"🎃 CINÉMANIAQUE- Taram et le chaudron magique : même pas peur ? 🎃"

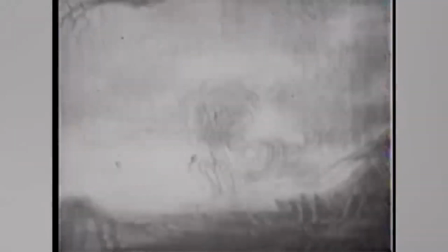le film sort en 1985 après 12 ans de développement et 5 ans de production. Le coup pourrait tomber et Taram deviendra le seul film d'animation des studios à être déconseillé au moins de 13 ans non accompagné.
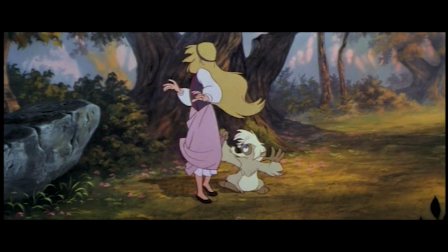Ce fut un échec cuisant. Même si le film fut moins boudé hors du sol américain, notamment en France où plus de 3 millions de personnes se déplaçèrent dans les salles.
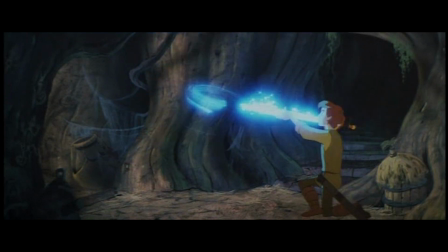Au point où le film fit moins d'entrées que les bisounours.
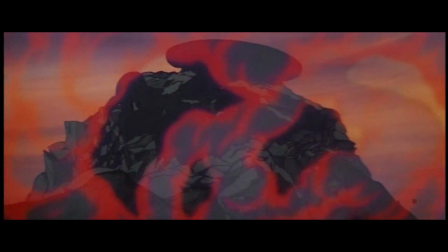Il ne faut donc pas s'étonner que Disney ait mis 10 ans avant d'accepter de sortir le film en format VHS. Si vous voulez plus de détails sur la façon dont le film a été créé et produit, je vous renvoie à l'excellente chronique de l'illustre Monsieur Meun. Heureusement, depuis quelques années, le film a peu à peu gagné en popularité jusqu'à obtenir un statut culte au sein des productions Disney, justement à cause de son atmosphère si particulière. Cependant, je me suis mise à me demander si la raison de l'échec de Taram en 1985 était vraiment due à la présence de scènes trop effrayantes et comment les mécanismes de la peur y sont créés.
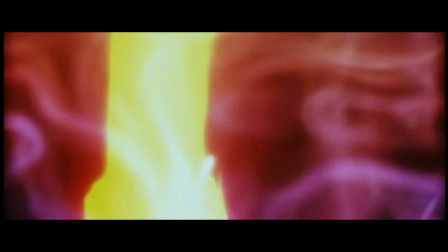Alors déjà, en plus de la beauté de l'animation, qui est largement à la hauteur des autres œuvres de la firme, un des atouts du film est sa musique.
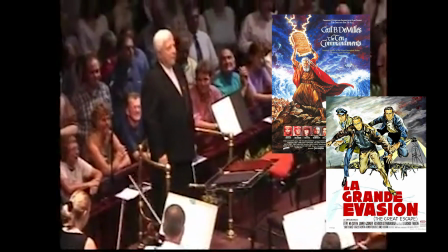Composée par Elmer Bernstein, qui a aussi travaillé sur les Dix Commandements et la Grande Évasion, la bande originale a la particularité de ne composer aucune chanson.
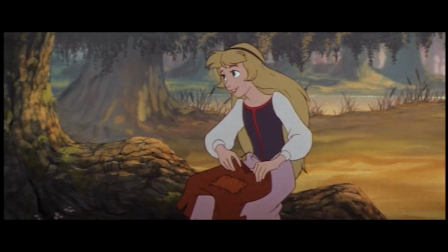Si le film en perd une des particularités des classiques Disney, il y gagne une atmosphère prenante.
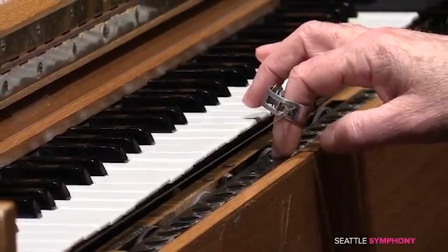Notamment grâce aux ondes Martenot.
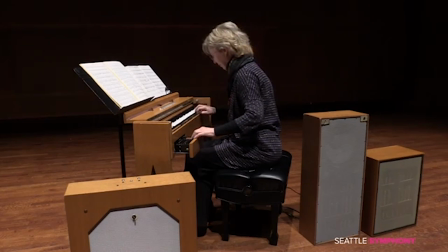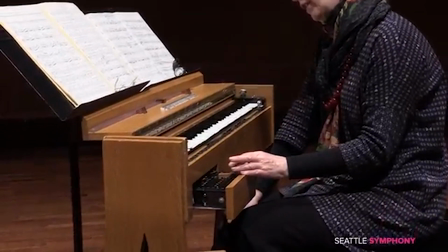Un instrument électronique qui donne cette musique spectrale qu'il avait déjà utilisée dans Ghostbusters.
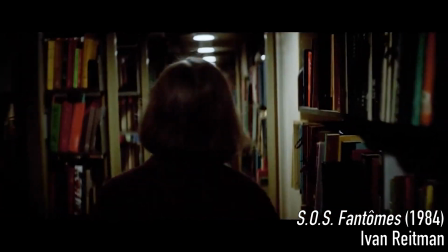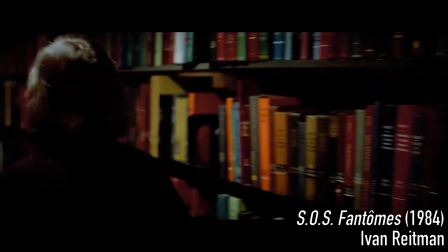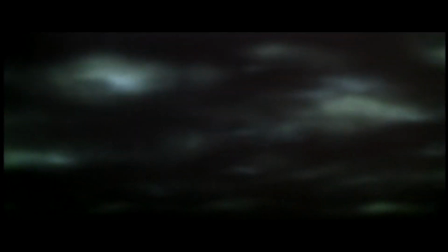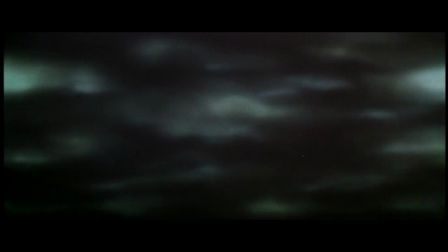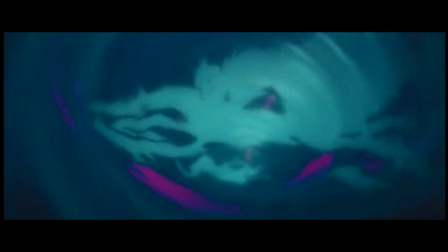La grande variété de styles des compositions permet de mettre en valeur les variations les plus sombres et inquiétantes.
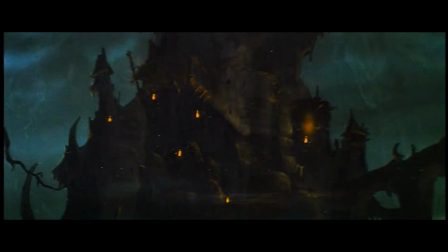D'ailleurs, les premières apparitions du Seigneur des Ténèbres trouvent leur côté spectaculaire en grande partie grâce à la musique.
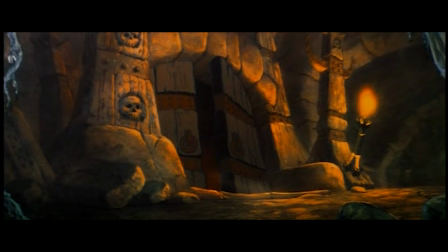Ah tiens, parlons d'ailleurs de notre méchant ! Lors de sa première scène, le Seigneur des Ténèbres n'est pas montré en entier.
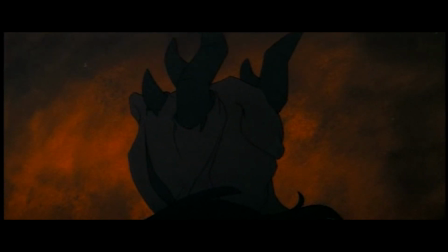On aperçoit d'abord son crâne de dos, qui dissimule son visage, mais montre ses grandes cornes, affichant déjà son côté démoniaque.
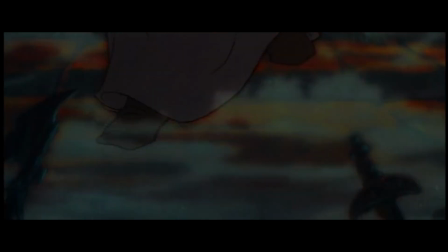Et tout ça, sans éclat de l'orchestre. Puis c'est sa voix qu'on entend, faisant encore plus s'affoler notre imagination.
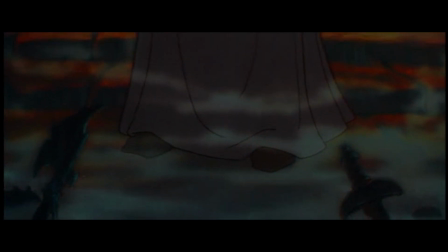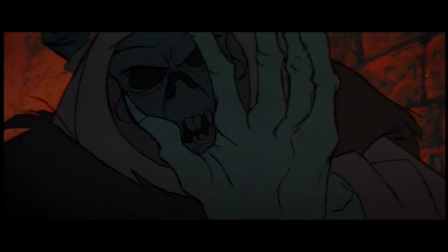Et enfin, son visage apparaît de façon brève. Un crâne aux orbites vides, un squelette à peine recouvert de chair.
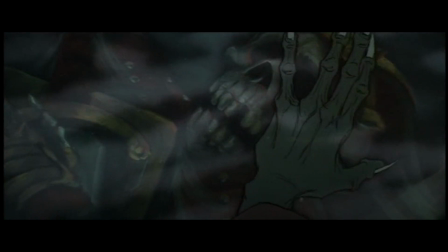Cette première apparition, où le grand méchant reste beaucoup dans l'ombre, laisse une forte impression.
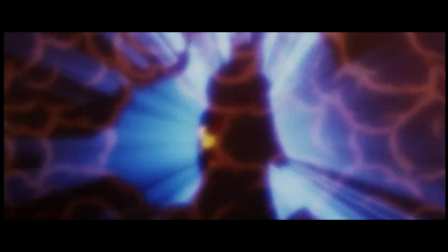La deuxième reprend d'ailleurs la même mécanique. On entend d'abord la musique,
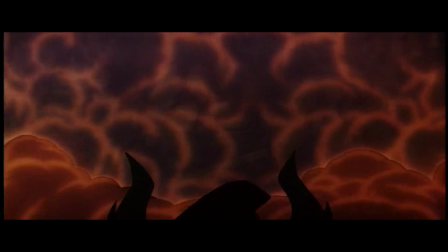puis on voit son crâne de corps nu avant qu'il n'apparaisse en entier.
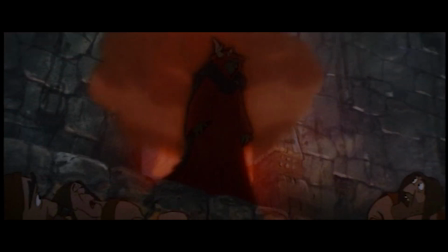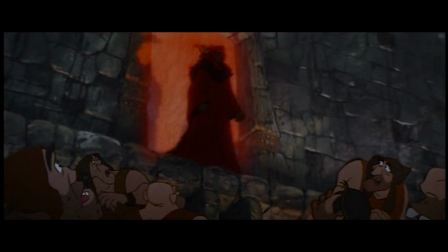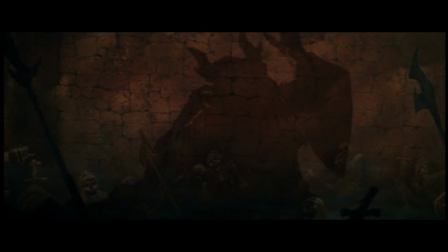Même son but en fait un des méchants les plus dangereux et machiavéliques de l'imaginaire Disney.
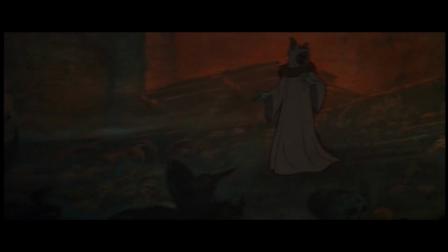Il recherche le chaudron magique pour ramener à la vie l'armée de milliers de squelettes qu'il a accumulé dans son château depuis des années.
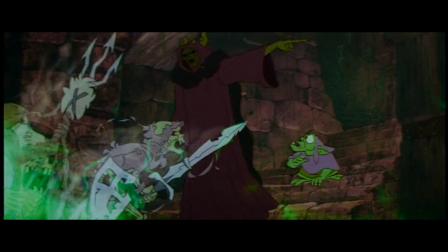Le truc déjà bien glauque, afin de se constituer une armée invincible capable de tout exterminer sur son passage.
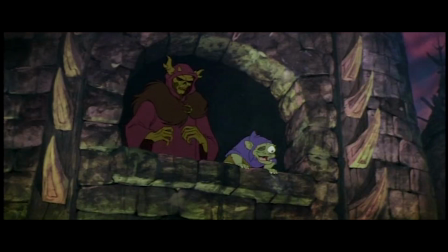Il préfère éliminer toute trace de vie sur la terre si ça peut lui permettre de régner en maître absolu.
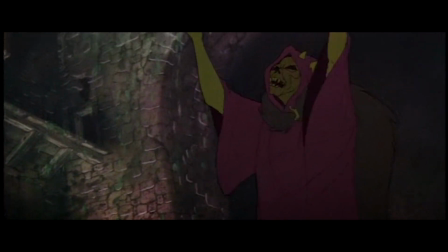Un cadavre vivant à la tête d'un monde de morts. C'est assez brillant.
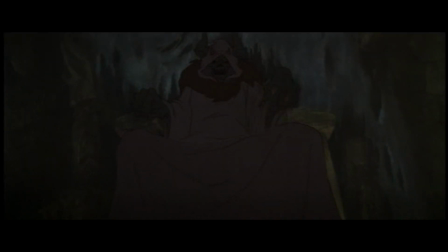Si ce n'est pour la robe de chambre avec le boa en fourrure. Ça, au bout d'un moment, je ne peux plus le voir. Malheureusement, il finit par faire assez de tâches au sein des autres personnages. Ils sont assez pâles en comparaison. Malheureusement, il finit par faire assez de tâches au sein des autres personnages, qui sont assez pâles en comparaison. Taram est insupportable.
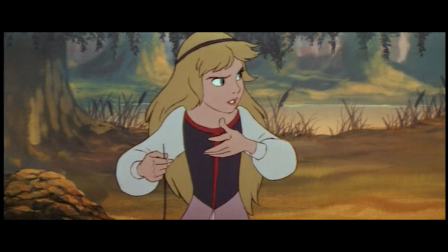Héloïse est résumée à être une princesse alors que dans les romans, c'est une enchanteresse qui passe son temps à faire des métaphores bizarres.
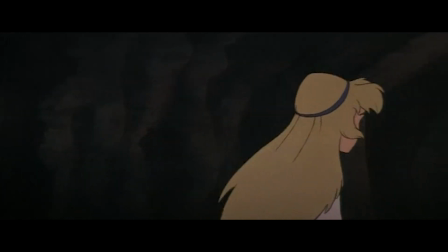Bref, avec une personnalité et des dons. Dans le film, ces dons magiques se limitent à faire apparaître une pauvre boule de lumière. Les designs de ces personnages sont d'ailleurs assez pauvres et génériques, à l'image de leur personnalité en fait. Ce qui les rend moins attachants. Du coup, ce qui leur arrive et la dangerosité de leur environnement paraît moins impactant.
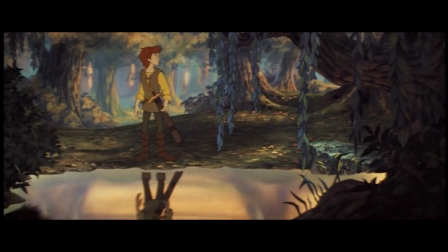Ah tiens, en parlant d'environnement. Si la musique est très variée et parvient à bien retranscrire l'atmosphère de chaque scène, ce n'est pas le cas des décors.
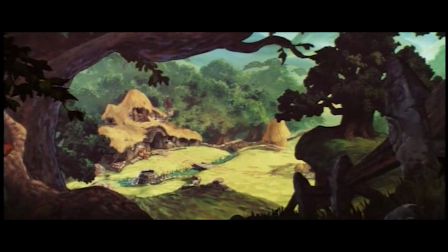Le début des films, c'est-à-dire le début du voyage de Taram, montre des couleurs chatoyantes et de la lumière chaude,
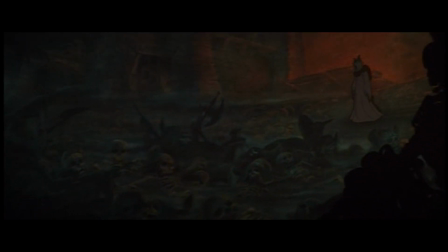qui offrent un fort contraste avec les scènes montrant le château du Seigneur des Ténèbres et son aura. Cela rend la menace qu'il représente encore plus palpable. Ce contraste disparaît dès l'instant où Taram perd son cochon.
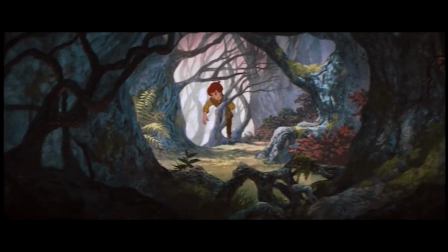Si au départ c'est pour bien montrer la rupture avec le quotidien du jeune homme et le début de l'aventure, le film ne sortira plus de cette noirceur.
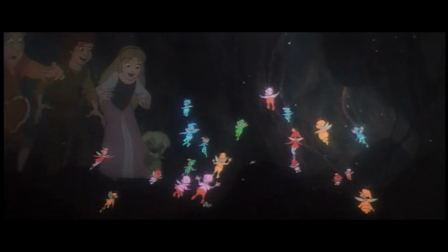Même pendant les moments qui se veulent joyeux ou féeriques, les couleurs sont délavées et ternes.
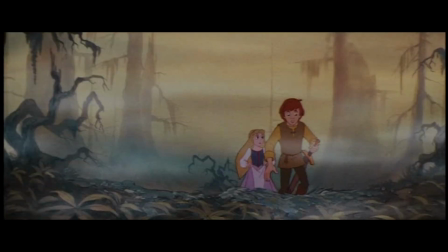Alors certes, c'est pas la peine que la pellicule prenne les couleurs d'un paquet de dragibus, mais le film devient franchement sinistre.
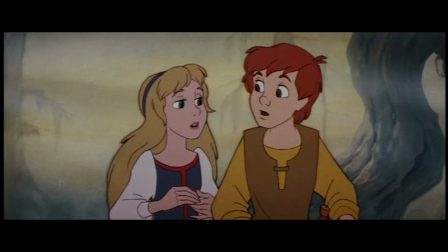Si en plus derrière on a des personnages inintéressants,
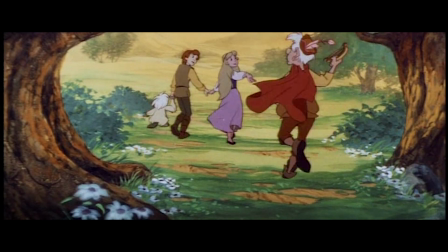on est alors en droit de se demander est-ce que Taram et le Chaudron Magique a été un échec parce qu'il faisait trop peur ou juste parce qu'il est mauvais. Je tiens à être très clair, je ne considère pas ce film comme mauvais. Cependant quand on compare à d'autres films d'animation Disney même antérieurs, il Il ne fait clairement pas partie du haut du panier.
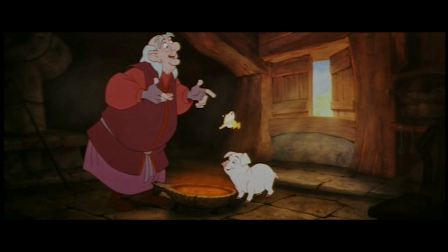Que ce soit la faute aux scénaristes, aux producteurs, peu importe, le résultat est là.
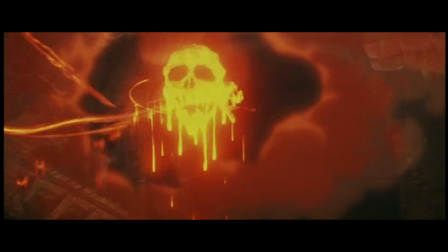Et je pense que le vrai problème, c'est qu'effectivement, le film faisait trop peur. Pour le public qui est allé le voir.
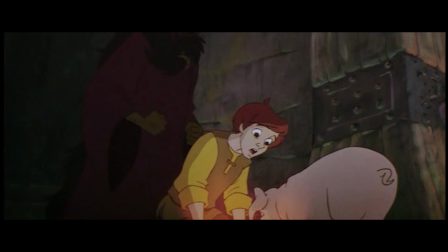Comme je l'ai dit dans l'introduction, le film essayait d'attirer un public plus adolescent, voire adulte, avec une imagerie plus glauque.
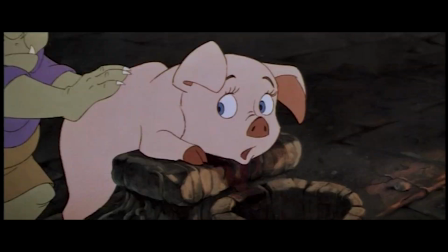Cependant, l'aspect horrifique s'est retrouvé édulcoré pour ne pas dissuader les spectateurs habitués à la patte Disney.
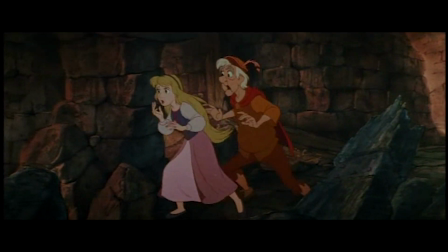Du coup, les plus âgés sont restés sur leur faim avec des personnages inintéressants et une attrique maigre,
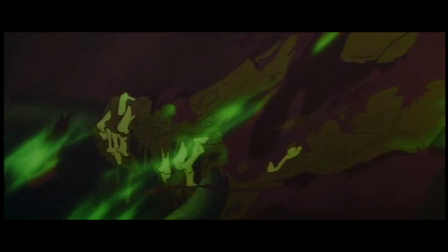malgré la beauté des images, et les plus jeunes se sont retrouvés face à des images trop impressionnantes pour eux.
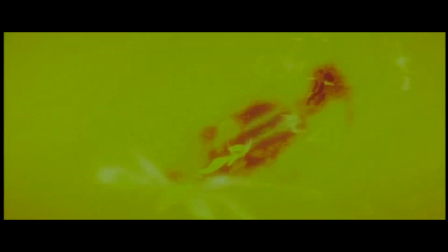En cherchant à correspondre à tous les publics, les créateurs et créatrices du film ont laissé tout le monde sur le carreau.
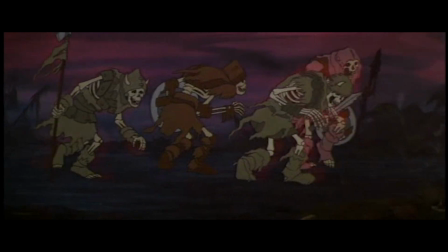Bien sûr, les séquences horrifiques sont marquantes, mais non seulement elles se perdent dans le mescloum sinistre du reste du long métrage,
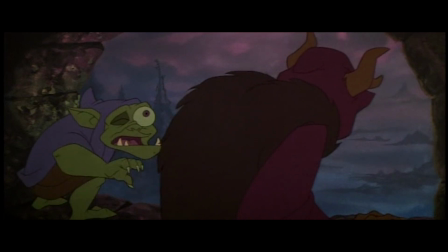mais en plus, il reste rarement autre chose dans l'esprit des gens parmi les éléments du film. En conclusion, Taram et le Chaudron Magique peuvent faire un bon film d'Halloween, Les scènes d'apparition du Seigneur des Ténèbres et de l'Eveil de l'Armée des Morts sont encore incroyablement fortes. Et encore une fois, la bande originale composée par Bernstein en amplifie la puissance. C'est simplement dommage qu'un tel film n'ait pas grand chose d'autre à offrir. Joyeux Halloween, salutations !